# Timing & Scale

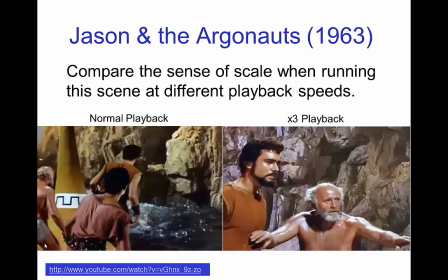(3:57)
So in this scene, we have this giant who's appearing,
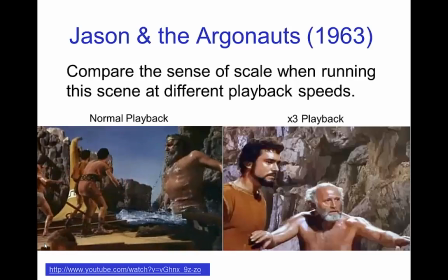(4:05)
now of course this is composited,
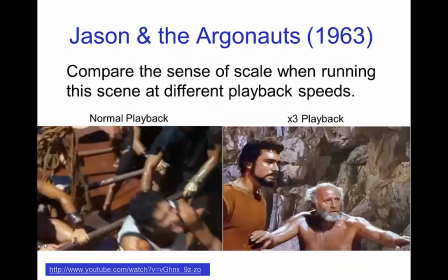(4:07)
so we have the people on the boat who are filmed at normal speed and then the cliffs and the
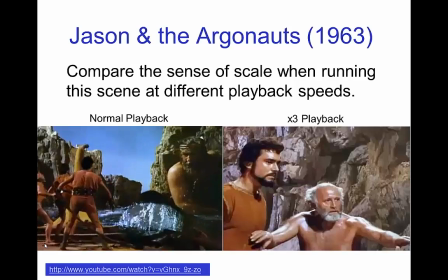(4:16)
giant are separately filmed with a high-speed camera and then the images are composited together.
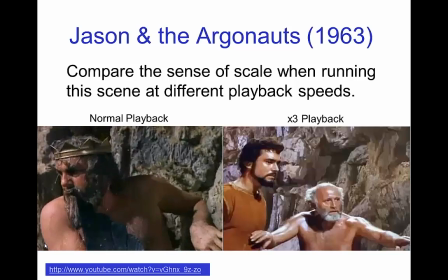(4:25)
So you see the rocks, as they fall they appear as if they're like boulders,
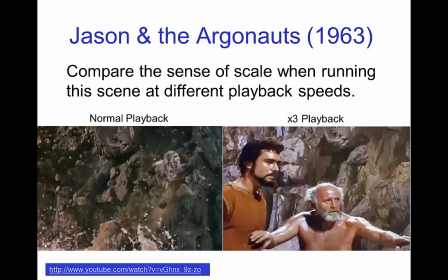(4:31)
so this gives you more of a sense that these are giant boulders falling because of the timing.
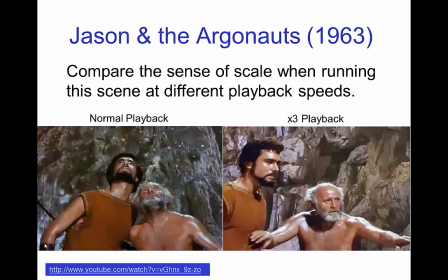(4:39)
Also, the giant moving slowly have more
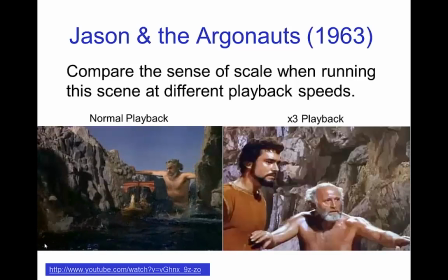(4:44)
of a sense of a huge scale there.
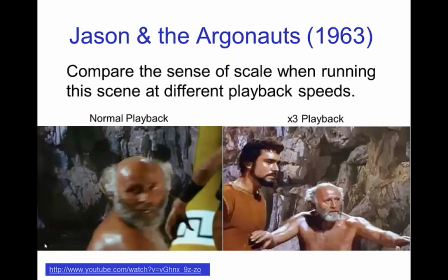(4:51)
So this is basically using the scale model
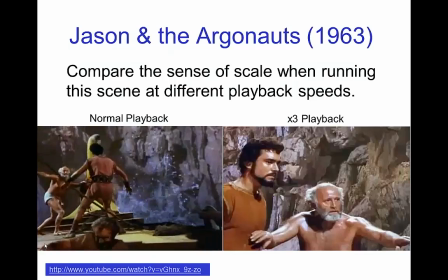(4:56)
concept for the rocks and
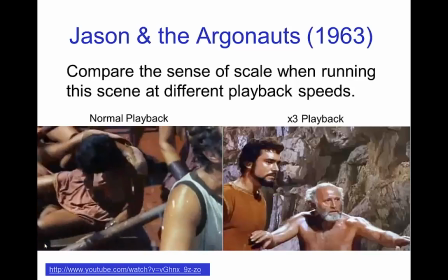(5:01)
for the giant and and then compositing that with
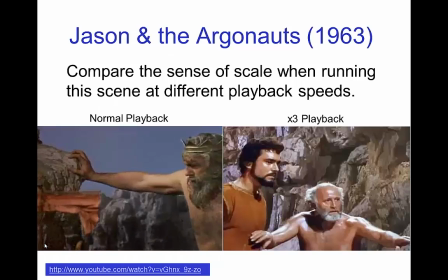(5:07)
the folks filmed on the boat.
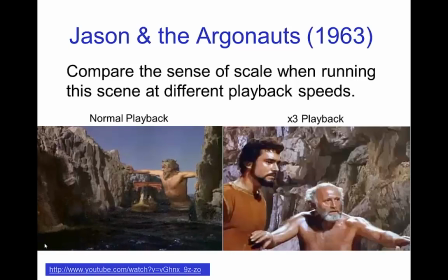(5:12)
So we'll just watch a few more seconds of that as they,
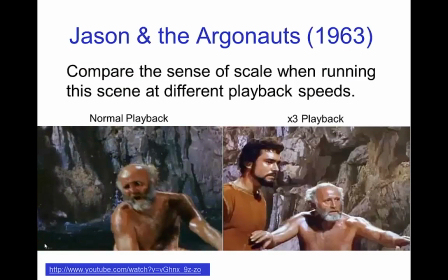(5:19)
as they pass through the passage way. Now, yeah,
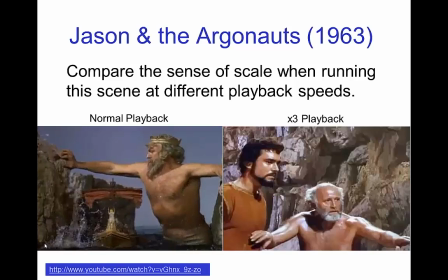(5:27)
even though nowadays this might not be done with a scale model per se,
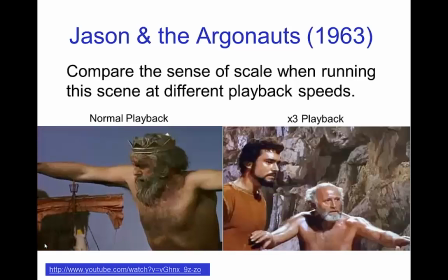(5:35)
you would still need to consider this type of timing in creating the animation.
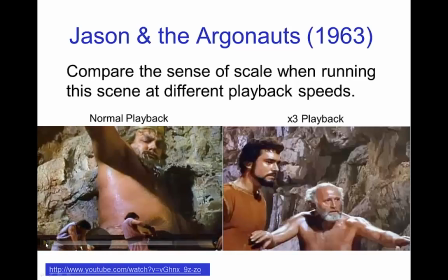(5:42)
Well, let's compare what happens when we play that back at three times the faster,
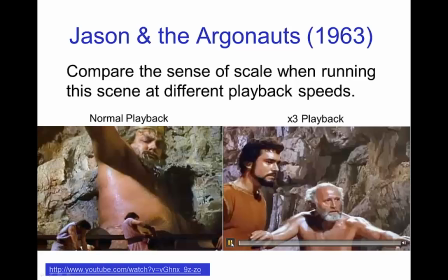(5:54)
three times faster. So just watch and now
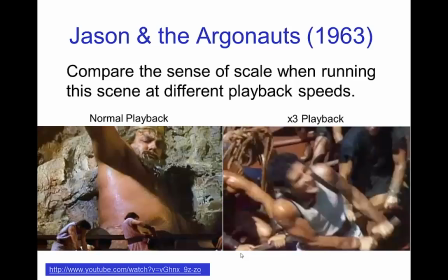(6:02)
playing this back at this faster speed,
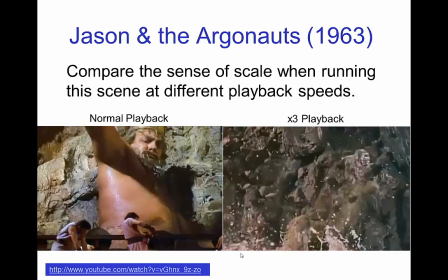(6:08)
we lose the sense of the rocks being large or the man being large.
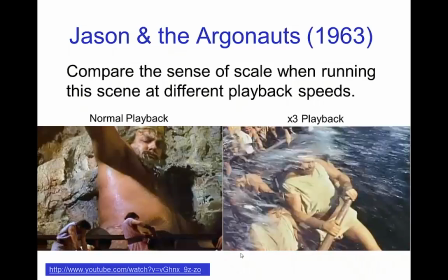(6:17)
Now it just looks like a guy in a big pool.
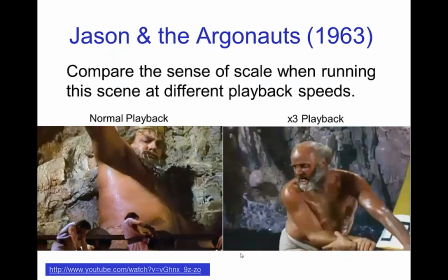(6:25)
So you see that the sense of the cliffs
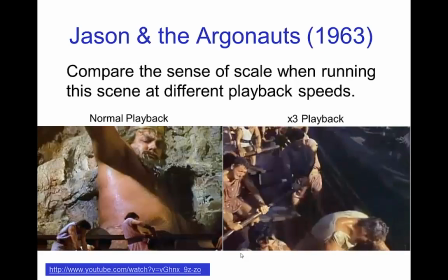(6:30)
being large and the giant
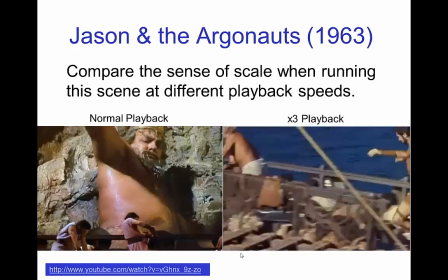(6:37)
being a giant was entirely due to that timing.
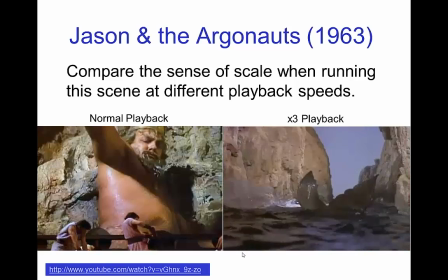(6:45)
You can have fun doing this with other film clips that you find.
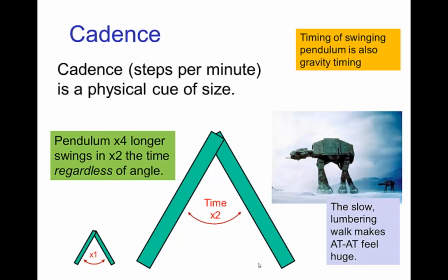(6:52)
Now the another, it's not just a falling motion but also swinging motion and since the timing of a swinging pendulum is similar to gravity,
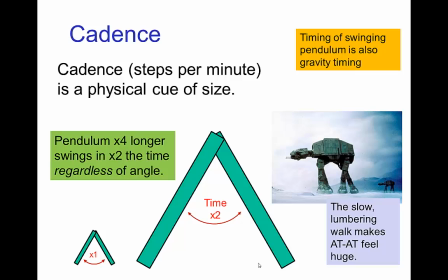(7:05)
the timing for gravity, we know that a pendulum that's four times longer takes twice as long to swing. So this much longer pendulum swings with a slower period
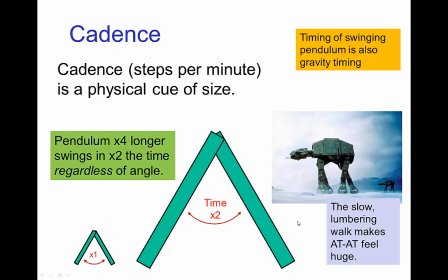(7:21)
than the short one and it's the same ratios of timings that we just saw for gravitational timing.
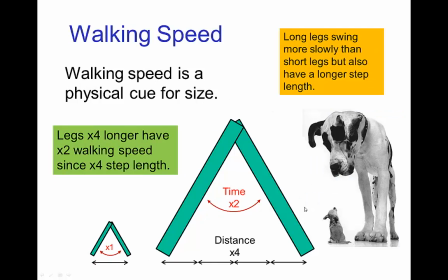(7:28)
Now that doesn't mean that something that has a giant with long legs, we'll have a slow walking speed because it's not just the timing of the cadence but also the length of the step. So a pendulum swinging that is four times the length,
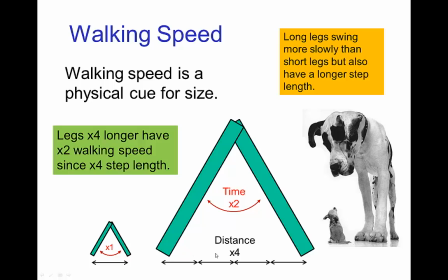(7:48)
if we think of that as a leg then it has four times the step length. So even though it takes twice as long to swing, it covers four times the distance.
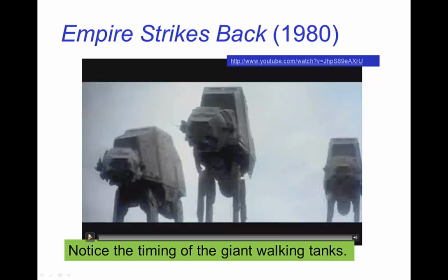(7:58)
So let's watch a short clip from the Empire Strikes Back.